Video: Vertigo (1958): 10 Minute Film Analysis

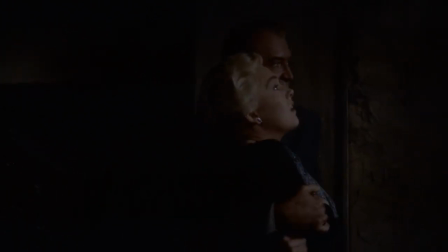8:15 And finally, there is one scene in this film that is perhaps the truest testament to Hitchcock's genius.
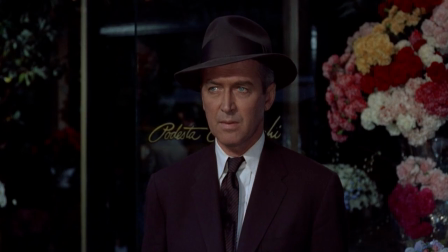8:20 After the grueling process of Scotty shaping Judy to his liking,
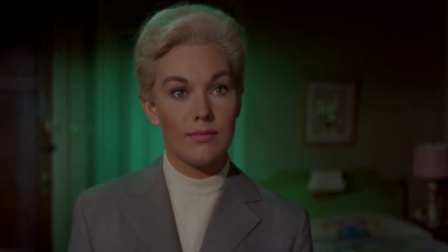8:24 Judy adjusts her hair to exactly resemble the apparently deceased man-align, and then suddenly, a swath of emotions hits Scotty.
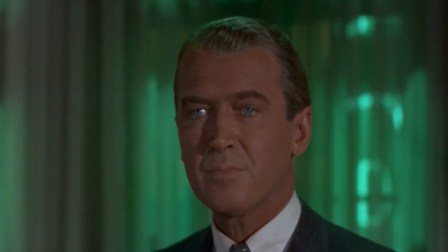8:31 He is convinced that the woman he is looking at is Madeline reborn.
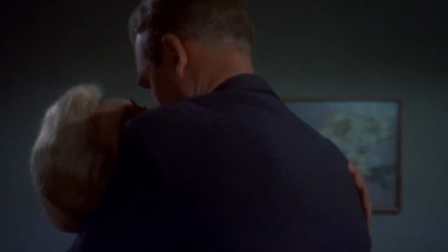8:35 They come together, and in a revolving camera shot that expresses the sea of passion and suspicion that ensues,
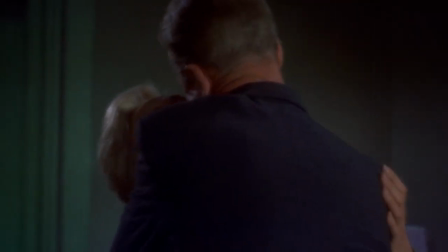8:41 Scotty then begins to suspect that Madeline never died at all, and at the same time, express disbelief at being with Madeline again. In this one shot, every single plot element, every single emotional thread of the story and both these characters,
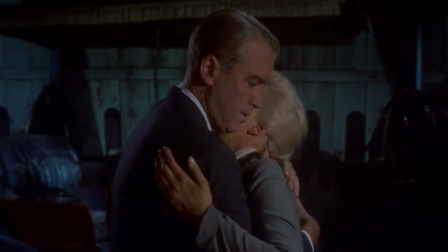8:55 comes together in a sea of love, obsession, and further plot unraveling. It is undeniably one of the greatest scenes ever put on film,
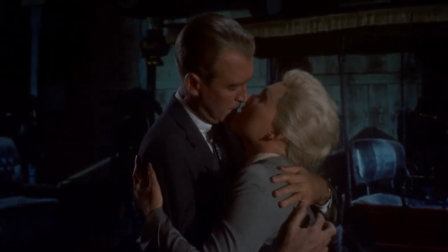9:04 and for a filmmaker to put together such a difficult scene like this with so many different emotional dynamics and make it work so beautifully,
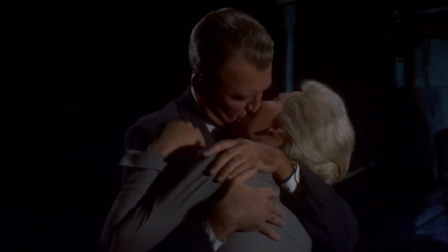9:10 it is no easy feat, and something perhaps no other film director has been able to do so successfully.
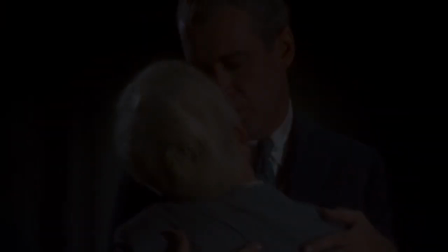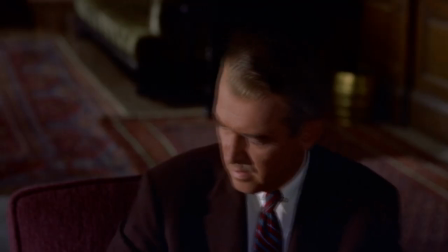9:23 Vertigo is a film that must be seen to truly understand Hitchcock's genius. It is a film that is really on another level of greatness to even the great classics.
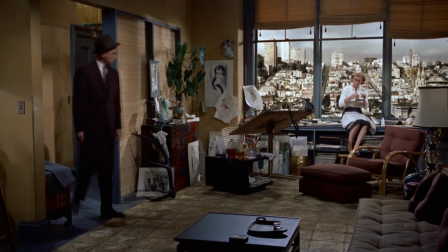9:31 It is also a bold film.
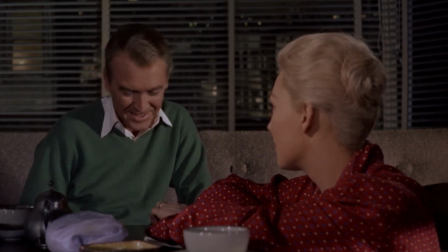9:33 It takes chances, artistic chances, that were, more so now, generally considered too risky for an industry that revolves around money and profits.
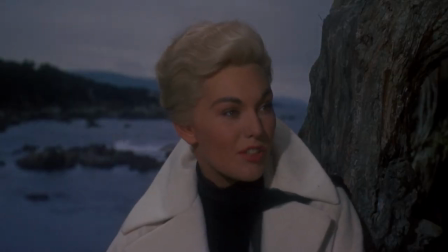9:41 It is refreshing to see rare films that actually do this, by an even rarer breed of filmmaker.
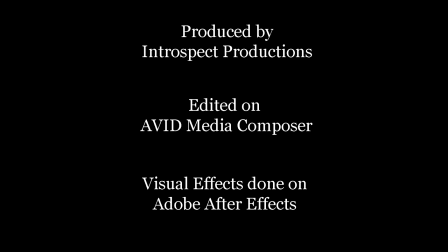9:49 Where should we go for dinner? Anywhere you like. Ernie's? You have a thing about Ernie's, don't you? Well, after all, it's our place.